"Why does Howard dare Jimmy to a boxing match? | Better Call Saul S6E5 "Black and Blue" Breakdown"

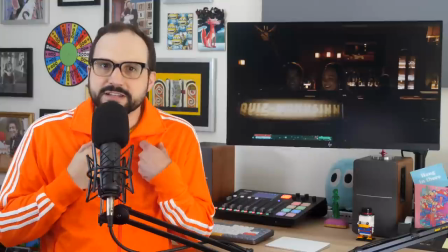739s
She's vicariously experiencing the young,
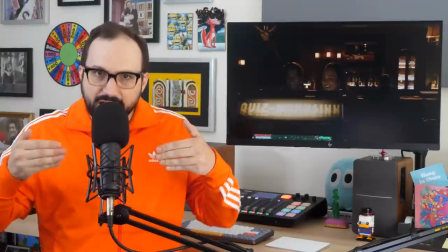743s
giddy love of these two kids as a sweet echo of a now painfully distant past.
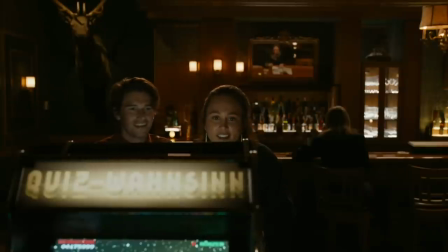749s
So with that in mind, let's talk about this shot here. It's the first wide shot of the scene.
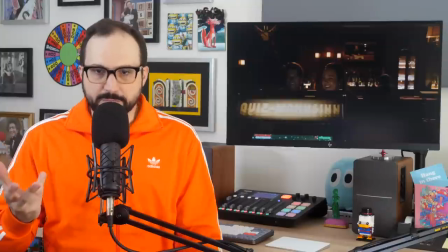754s
Here's the young couple, an implicit picture of Margareta and Werner's past, as I said.
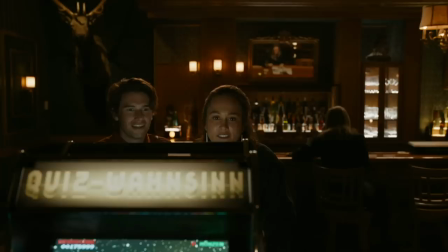759s
And at the same time, we have in this shot pictures of their present. Look over the young woman's shoulder. We see hanging on the wall a mirror with the image of Margareta. Past and present, right next to each other. Now look over the boyfriend's shoulder. And what do you see? A mounted stag, a dead male deer.
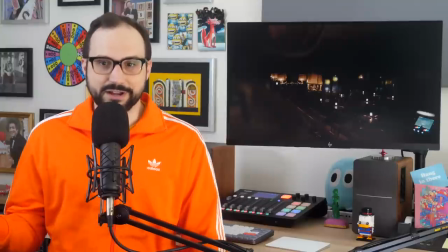777s
That's Werner. That's Werner's present, right? Here's a wide shot from later in the evening.
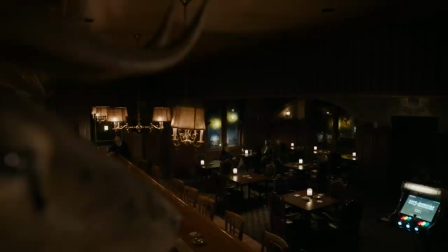782s
At this point, Werner is the topic of conversation. Over on the left, look, there's the stag, taking up a large portion of the screen, shaping the geometry of the picture. And yet it's hidden in plain sight, right? You very well may not have noticed the stag at first, even though it's the biggest thing in the frame. It's not the first thing I looked at.
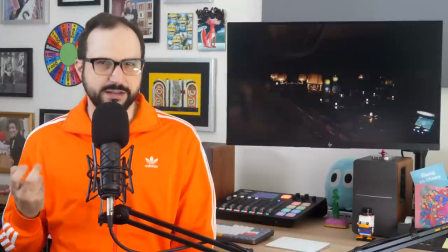801s
The blurry practical invisibility of the stag gives it an ethereal presence, which is fitting to represent the ghost of a dead man.
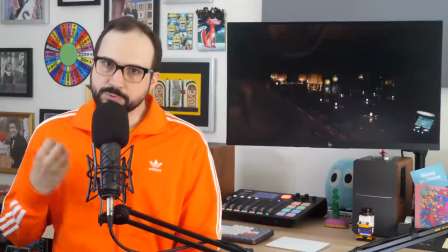809s
This silent beast conveys a soul whose presence is felt in the room even though he isn't there,
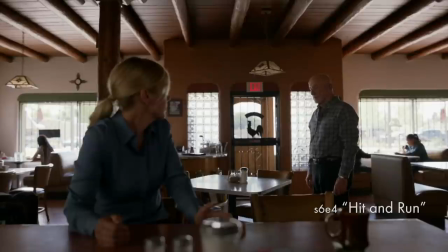815s
just like the chicken door that represents Gus as the implied force, shaping that scene in Hit and Run with Mike and Kim.
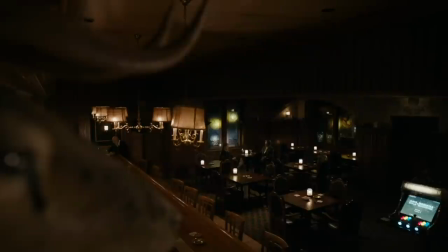823s
In this wide shot, we also have that bright, throbbing glow of the quiz madness machine as Lalo peppers Margareta with questions.
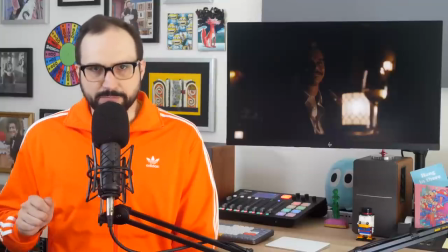831s
Lalo only gets tiny scraps of information from Margareta, but they do prove to be important clues.
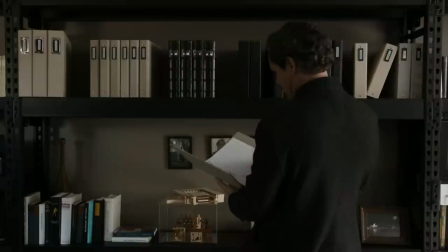837s
First, he learns that Fring's henchmen already combed through Werner's papers, so there probably isn't much to learn from them.
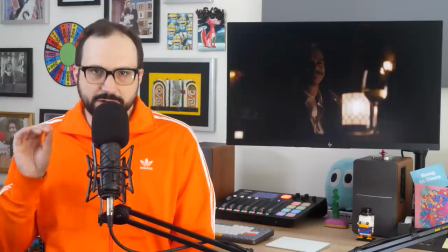844s
Second, Lalo learns that Werner's colleagues sent their regrets, in particular, a few keepsakes.
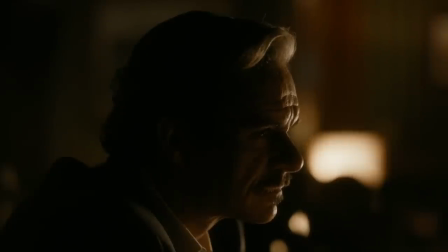850s They sent flowers, keepsakes, and so on. But not one of them showed his face.
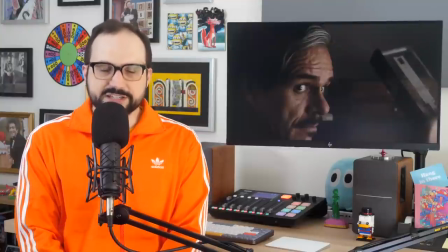855s
And that sets up cat burglar Lalo's discovery of the slide rule keepsake as signed by the artist.
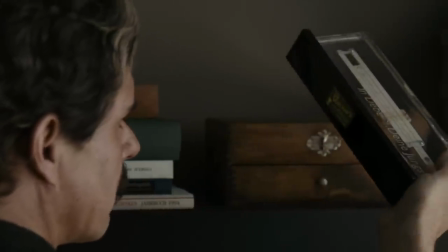862s
That owl with the big eyes in the Volker mark is an inspired bit of production design.
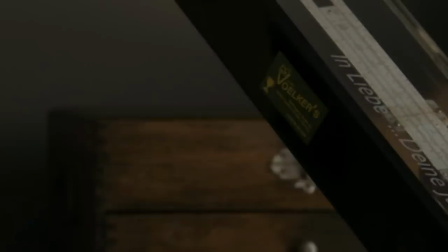867s
The eyes make perfect sense as the logo for a little company that makes see-through acrylic showpieces,
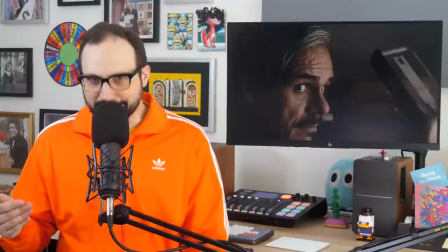872s
but they also echo Lalo's characteristic all-seeing gaze. The visual echo is in play during that climactic moment when Lalo cocks his head to mirror this owl sticker,
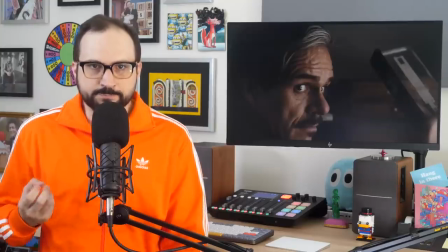884s
and then he turns and his own wide-eyed gaze becomes the subject of the shot. Lalo has seen what he needs to see, and now he needs to see his way out.
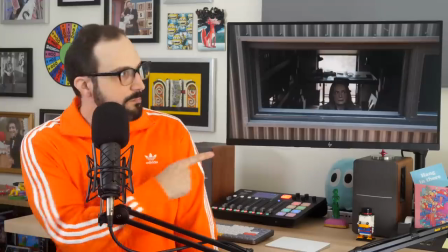892s
He makes his exit, we're left to assume, through this opening, a window just big enough for him to fit through.
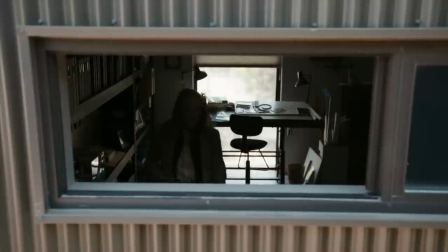899s
And that is a perfect summary of this chapter in Lalo's story.
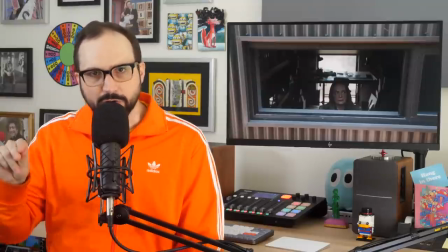903s
The cover-up of Werner's death was obsessive and thorough, designed to leave not one opening for Lalo to exploit. And it was almost perfect. Except for this one irrepressible expression of love from Werner's boys.
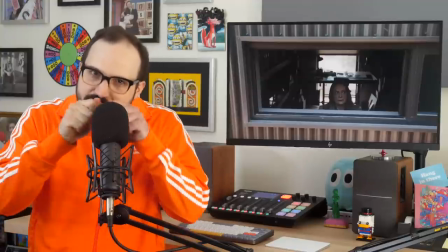917s
That bit of love opened a just big enough window of opportunity for Lalo.
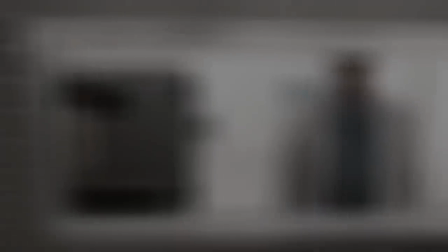923s
And in my view, that's why the first shot of the episode features this glass sliding open,
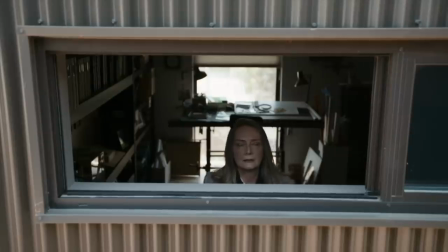928s
and the last shot of the episode, with a matching composition, shows the window sliding closed. In the intervening period, Lalo has slipped through that window.
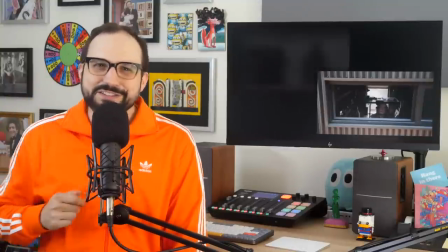939s
Man, that's artistry right there, these matched shots. It's something this subtle, yet this beautiful, and also thematically coherent.
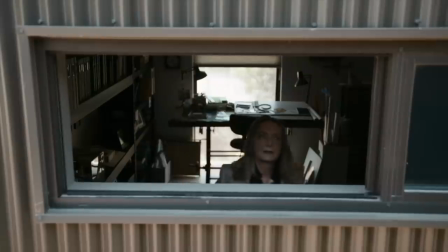947s
It's something done by creators who care about the artistry and form of a thing and are willing to put in the work to bring it about on screen.
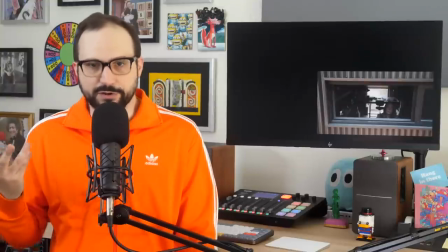955s
To me, this is love and respect for the viewer, and it's the kind of thing that inspires my own devotion to the show.
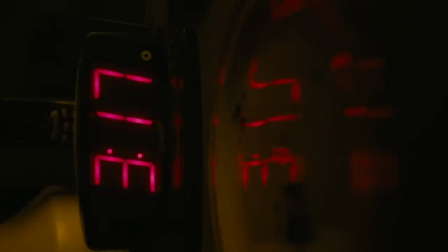962s
Okay, let's trace the Kim and Jimmy storyline now. The first image we see after the opening credits is this clock presented to us sideways.
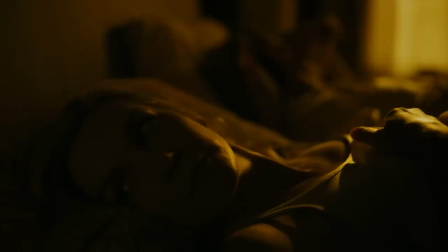969s
It's a point of view shot. Not Kim's lying on her side, okay, but really the clock's sideways because it creates a double meaning.
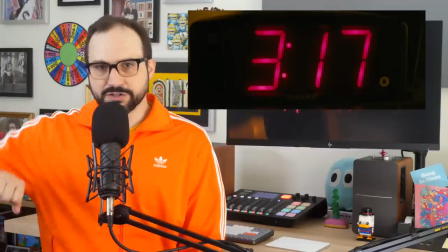977s
Turn your head one way, it says 317. Turn your head the other way, it spells lie.
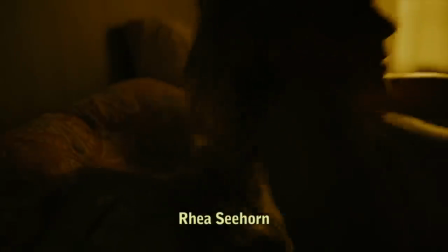983s
Kim has a new lie to maintain and it creates a new distance between her and Jimmy. The seasonal arc of the show's cycle of tragedy always includes this inexorable separation that plays out one way or another between Kim and Jimmy.
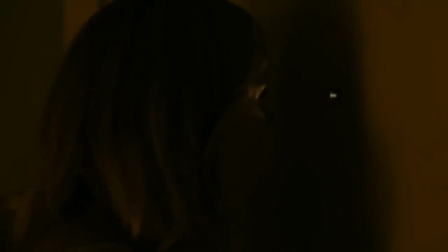997s
The lie Kim has to keep up now is that Lalo Salamanca is dead.
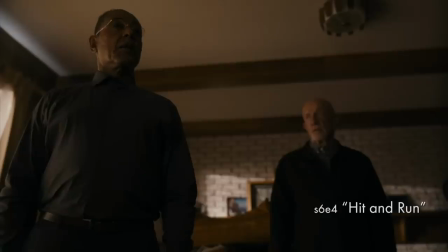1001s Of course, as you may be aware, Lalo Salamanca is alive.
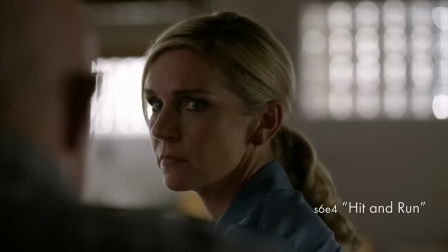1008s
Yes, thank you, Gus. We know that. And Kim more or less knows this as well, thanks to her conversation with Mike at the Ominous Chicken Cafe. The pressure that knowledge places on Kim is dramatized by way of this chair.
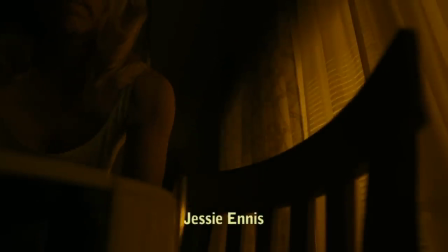1021s
A very simple bit of staging to mark the beats of the scene. Why does Kim put the chair there against the door?
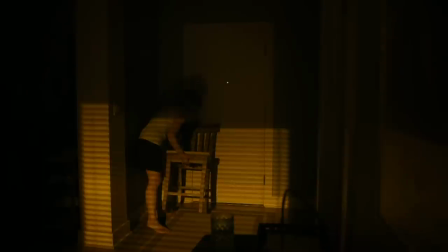1028s
She's paranoid about Lalo, obviously. I mean, the front door barricade is of a piece with Kim peering out the window through the peephole and so on. Except what's different about the chair is it's something Jimmy can notice, which indeed he does, right?
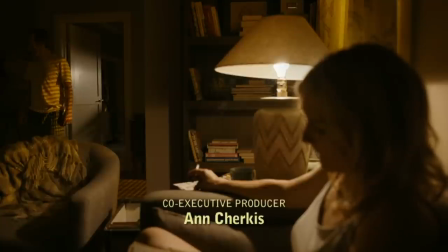1042s
I don't think this is an oops moment for Kim. I don't think Kim entered this haze of fear where she didn't think about Jimmy noticing the chair. My read is she was frightened enough where she felt the need to block the door, sure. but at the same time, Kim used the chair to gain some insight.
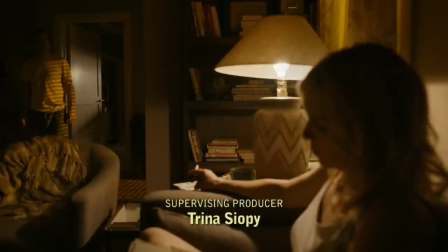1058s
She's not really alarmed when Jimmy notices the chair. She doesn't react. She just sits and watches. She's trying to gain information. She wants to use Jimmy's reaction to discern if maybe he already knows what she knows.
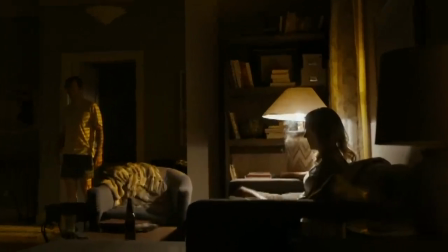1072s
And when we come back out to the wide shot, that cigarette is just chugging away. Kim is practically burning with anticipation as she waits to see what Jimmy does.
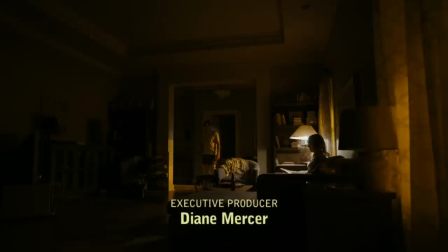1083s
You know, in the late 20th century, there was a concerted push, in the United States at least, to reduce the presence of cigarettes in movies and TV. I think that was a good thing for society, and at the same time, you can see why filmmakers love cigarettes. So many different effects in such a tiny package. The taut little inferno of the initial light.
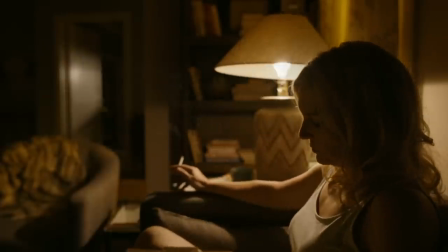1103s
The wispy tendrils as Kim affects an air of nonchalance. And then, like I said, that smoke piping away in the wide shot.
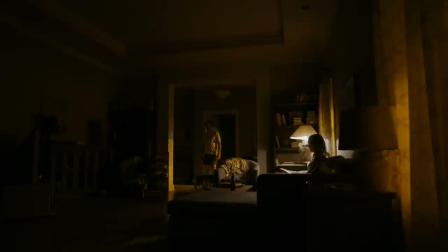1111s
It directs our attention to Kim and evokes her inner state with this turbulent, intense, yet contained column of motion. Man, for establishing mood, there's nothing like a cigarette. Too bad they kill you.
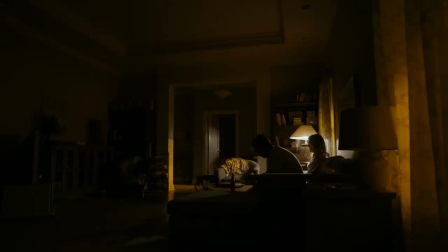1125s
Nothing is pure in this world, kids. As her cigarette burns away, Kim does finally learn what Jimmy knows, and what he knows is...
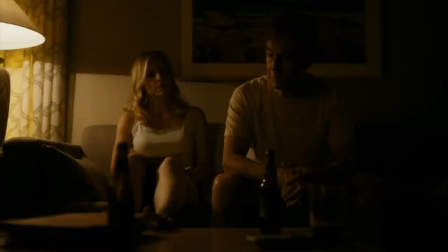1132s The nuns back in Cicero would send me to hell for saying it, but... Lalo Salamanca is dead. Thank God he's dead.
The nuns might not be happy to hear Jimmy say it, but Kim is none too pleased herself.
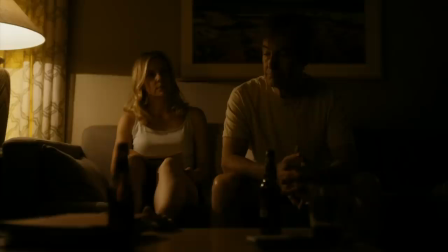1147s
As soon as he says, thank God he's dead, Kim does that thing where she clenches her jaw and gulps down another shit sandwich. And the sandwich du jour is the necessary fiction she has to maintain of Lalo's demise.
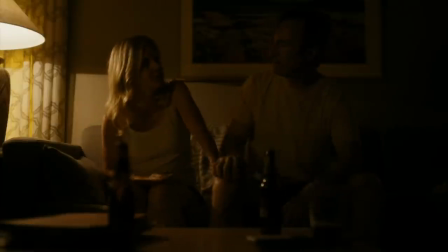1162s
Remember, in this scene, Kim's ears are still ringing with a heightened awareness of Jimmy's weakened state. She's still thinking about what Mike told her.
Why are you telling me this and not him?
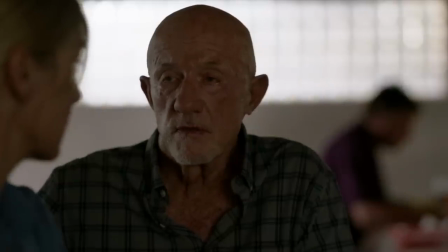1173s Because I think you're made of sterner stuff.
You're made of tougher stuff than he is. And here Jimmy reacts to the chair on the door by telling her how fragile and upset he remains.
I was hoping it was just me.
He's the goldfish blubbering about in his tank there.
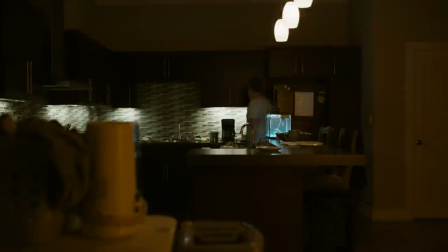1190s
That fish thinks his little fish tank is the whole world. He has no idea what's going on outside those walls. and Kim decides that she can't shatter Jimmy's fish tank right now. She has to pretend that the Lalo nightmare is over, even though she now understands that they never actually woke up from the nightmare.
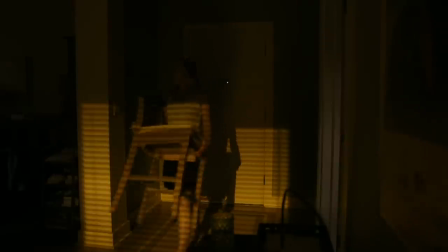1208s
And so the chair returns to its rightful spot, everything in its place, as Kim dutifully pantomimes the lie of getting back to normal.
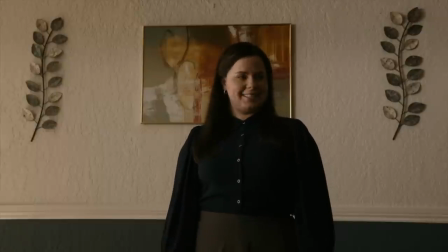1218s
Howard and Cliff are glued to their chairs as Erin makes a hash of her remarks to a restive group of sandpiper-crossing litigants.
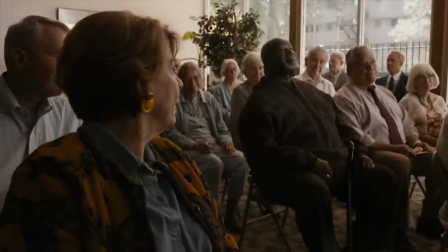1227s
One disgruntled class action member suggests he should get his own lawyer. And Aaron's response is, yeah, sure, you could do that.
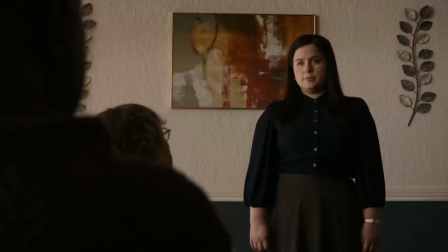1234s You have every right to pursue independent legal representation.